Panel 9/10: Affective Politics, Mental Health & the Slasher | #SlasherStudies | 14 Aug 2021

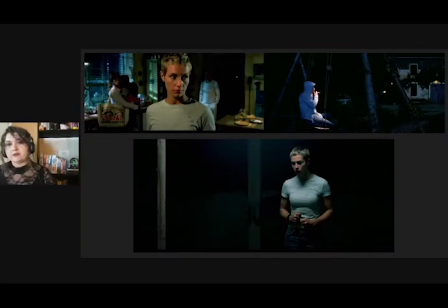(77:19)
High Tension visually focuses on Marie's somewhat solo journey as she attempts to rescue her friend, which itself imparts a sense of loneliness. But even earlier in the film, wide shots emphasize Marie as an outsider, never quite in line with her normative surroundings.
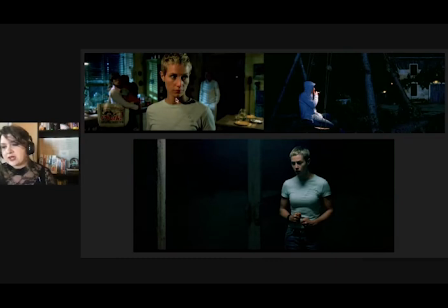(77:38)
She remains apart from Alex's family even as they welcome her into their home. And afterwards she remains a loner. When she sits on a swing set outside the home, unusual lighting that we can see on the upper right hand side creates
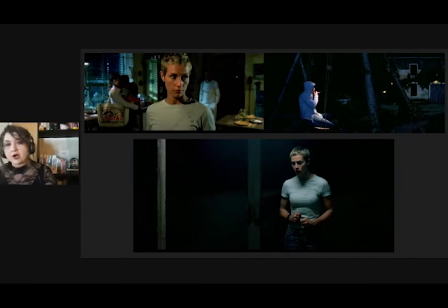(77:54)
a further visual contrast between her and the wide empty space around her. Here she also engages in voyeurism by secretly watching as Alex showers in front of a window. Instead of seeking Alex's company out afterward, she goes to the guest bedroom to masturbate.
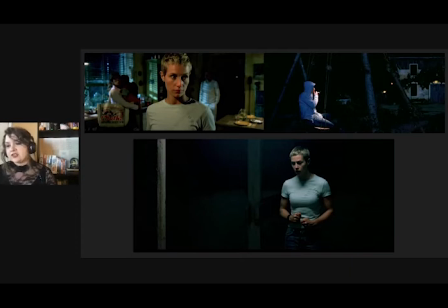(78:12)
When the imagined killer arrives, her earliest efforts are to conceal signs of her own presence so as to avoid his notice, thereby appearing to merely haunt the family's home.
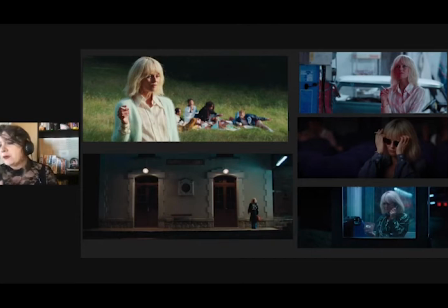(78:26)
Knife Plus Heart continuously isolates women in the frame. While men are most often depicted in physically and emotionally intimate groupings, women are more often depicted alone, as we see in several shots of Anne like those shown here.
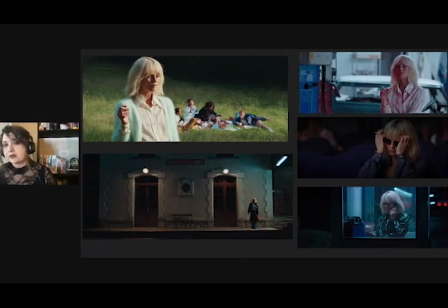(78:41)
Notably, in three of these shots, she is not actually alone in her environment, but she is notably offset from the others.
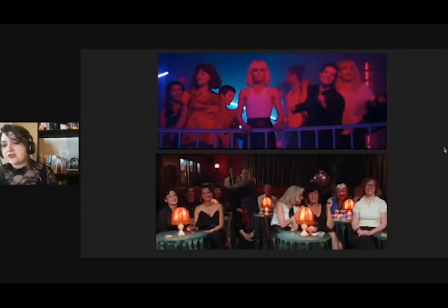(78:53)
Even when she is not offset, she's never truly part of the communal experience. In these two group shots, for instance, both occurring in queer clubs, Anne is still depicted as incapable of relating to others.
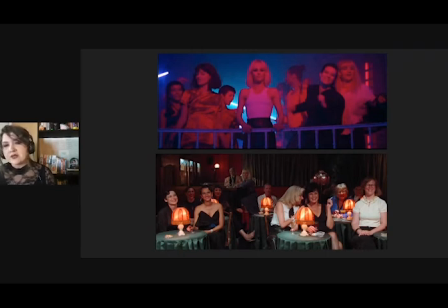(79:05)
And while the presence of queer women enjoying each other's company in these shots may seem to complicate this reading, these environments are far less frequent in the film. Moreover, Anne serving as the primary focalizer of queer women's experience keeps us aware that these communal moments are fleeting at best.
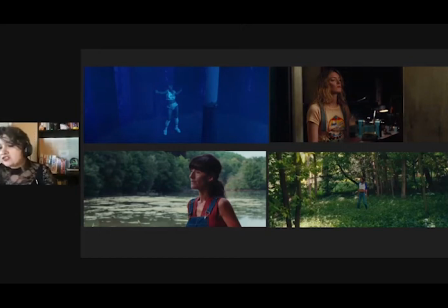(79:27)
This isolation does not merely characterize Anne. Wide shots of isolated queer or queer-coded women are a conspicuous theme in the film. Some, like the first shot of Moon up in the upper left-hand corner,
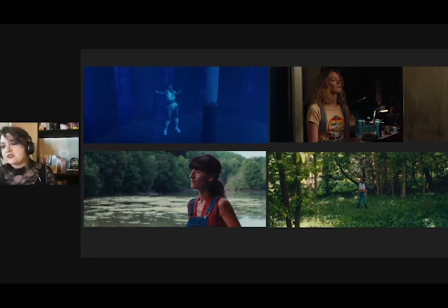(79:40)
are interrupted by the arrival of queer partners, but these interruptions still lack the sense of intimacy that so powerfully connects the film's men. The last sighting of each of these women occurs with either death or abandonment.
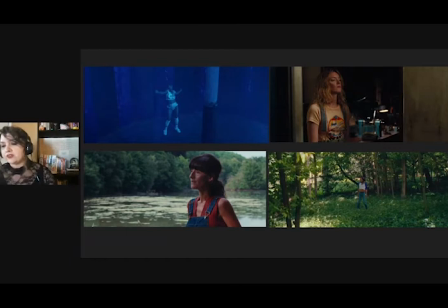(79:54)
The film further presents non-cis-heteronormative queer womanhood more generally as a liminal state of alienation through the death of Nisha, a trans woman whose orientation is not rigidly defined, who once performed in Anne's films.
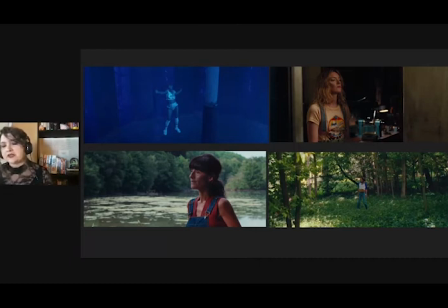(80:08)
When Nisha leaves the mixed-gender queer group to sit with the clearly distressed Anne, she becomes marked for abandonment and death. A storm suddenly arises, Lois takes Anne aside, and Nisha watches as she herself is left behind by the larger group.
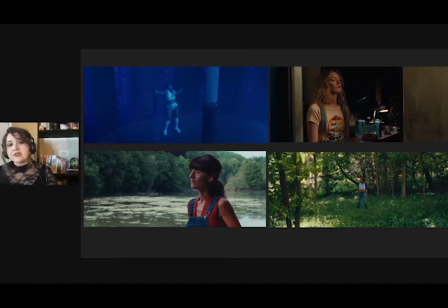(80:23)
Though she calls out for them, they don't answer. It is in these circumstances that the killer finds Misha and murders her.
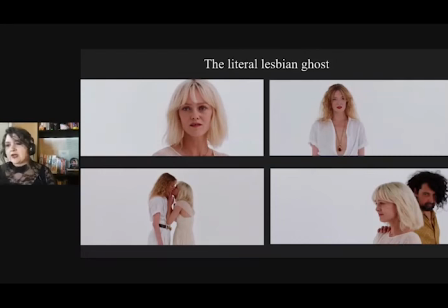(80:33)
The figurative lesbian ghost becomes literal in the final scene. On a surreal porn set, Anne is interrupted by the ghostly appearance of Lois and the two reconcile with a kiss. This reconciliation is abruptly ended as a male crew member pulls Anne back toward the camera,
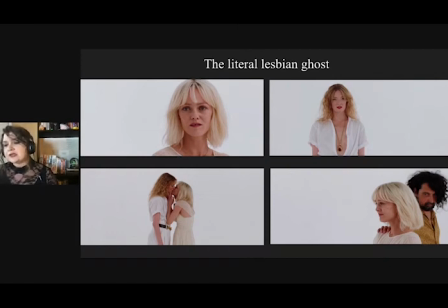(80:50)
underscoring the ghost's temporality and relegating lesbian relations to haunting memory. This brief cathartic connection between queer women is further disrupted by an abrupt darkening of the set as a somber mood falls over the men, suggesting, as a number of reviewers pointed out, that they will soon be lost to the AIDS epidemic.
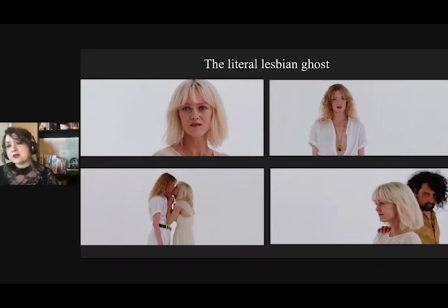(81:09)
On one hand, this could be a powerful allegory, and in the film it is indeed a very visually beautiful moment.